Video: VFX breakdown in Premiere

In this video, I'm going to be breaking down this 10-second test shot for a short film that I'm working on. So let's get started.
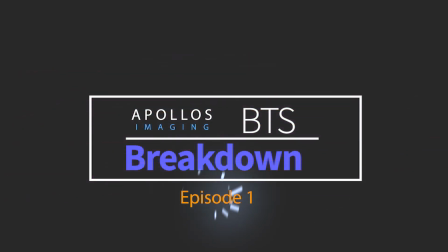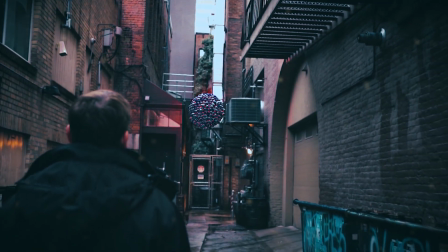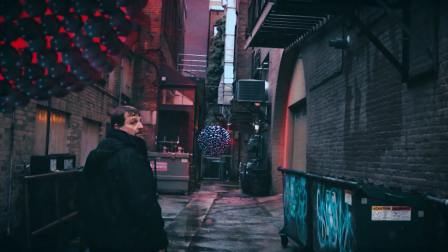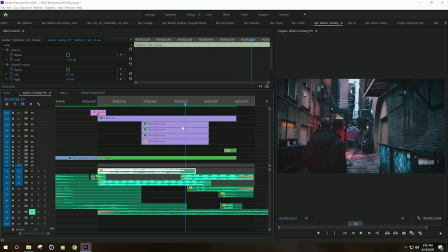0:21 So this 10-second piece is a test shot for a short film that I'm working on. And I want to go through it and show you all the different pieces that I have here to make this happen. Alright, so first things first, the whole idea is the subject is just standing there,
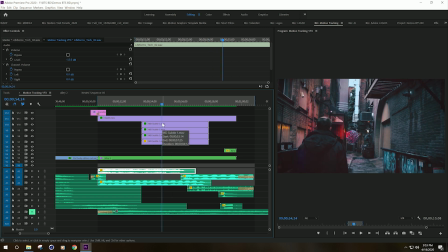0:40 and the orb, the sci-fi orb, basically comes down into the alley.
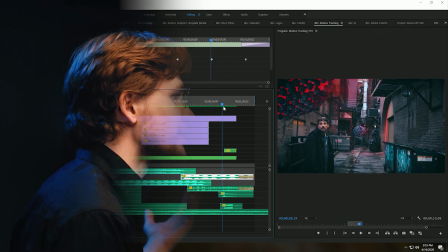0:46 So the camera kind of backs up and another one comes behind it. So it's just a quick little test shot to see what we can do.
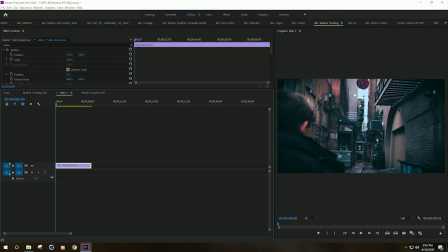0:52 So let me show you the actual shot. That's already been pre-composed with the CGI effect. So if we come over here to color and we turn that off, that's the original shot. And I had to color correct it, first of all, just to get the look right. So let's talk about that.
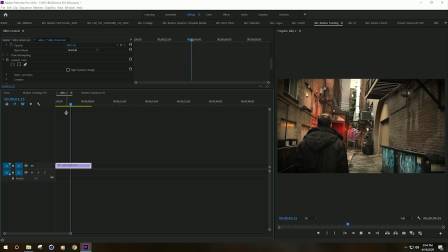1:12 You'll notice two things here. As it plays, it's extremely shaky, okay? And, of course, there's no color correction. So we'll turn color correction back on, and off, and on.
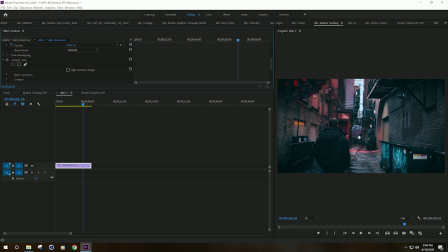1:30 Another thing to note is that this light from this orb is actually hitting the physical environment. Now, that was actually a pretty tricky shot. So the CGI animator, this guy,
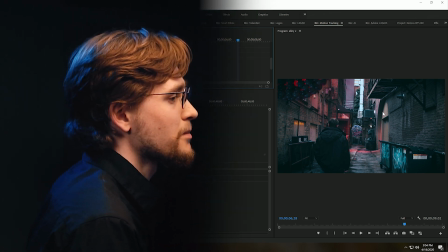1:44 he actually had to go in and mask out certain pieces of this shot, including himself, and layer them together in order to make it look like the orb was actually in that environment and that the light from the orb was actually touching the environment. Now that's a very tricky process and there's a lot going on there. I'm not going to show that today, but perhaps in a later video I can show how that process is actually done. But for right now, I'm just going to show you what I was able to do with that shot.
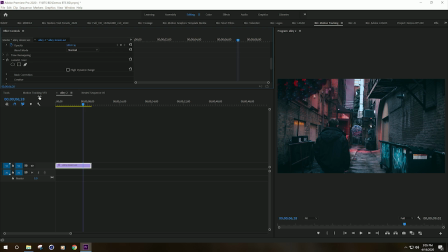2:20 Alright, so we're going to jump right back into the actual shot here.
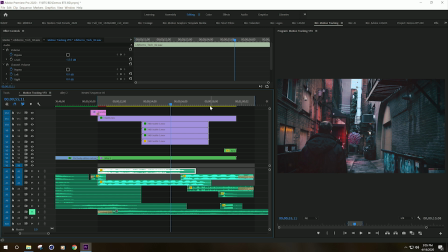2:24 So now that you kind of know what's going on, let's go ahead and take a look at audio. So audio is a big thing because, of course, it's just a static shot. I mean, there's nothing going on. So I had to go in and I had to actually add the sound. I had to create the environment, had to create the experience visually and with audio. So the first thing is I definitely wanted to have some kind of a cool crackling kind of sound, you know, something that almost makes it feel alive, but it's kind of high tech, you know, futuristic, sci-fi. So inside of my library, I use this effect. So, you know, it's kind of grungy, adds a lot of texture to the overall shot.
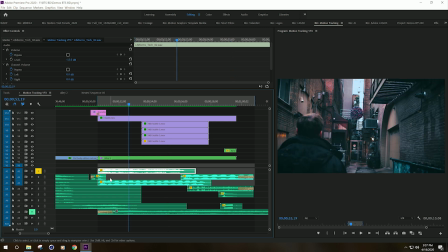3:13 Alright, and you'll also notice that under here, I actually have some kind of a sound that gives the orb some kind of extra deep substance. So I'll go ahead and listen to that real quick.
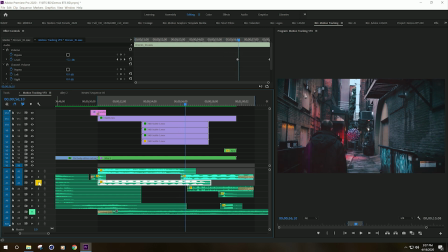3:31 Now that just kind of gives it more life, gives it more atmosphere to the actual shot. Alright, so let's go back to the footage.
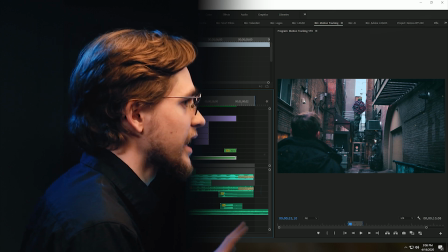3:40 Now remember when I first showed you the unedited version of this, the footage
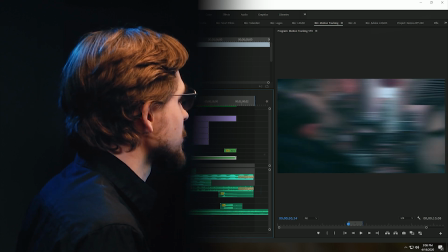3:49 basically was extremely shaky. Now there's a couple things I had to do to it in order to make it nice and smooth, because this was a handheld shot.
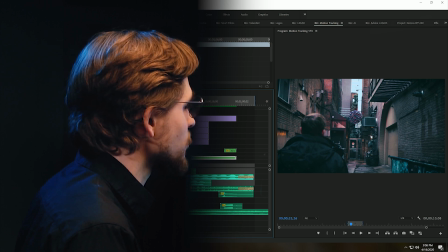3:57 So one of the things I had to do is I had to go in and I had to nest this whole sequence, which is Alley 2, so this whole shot.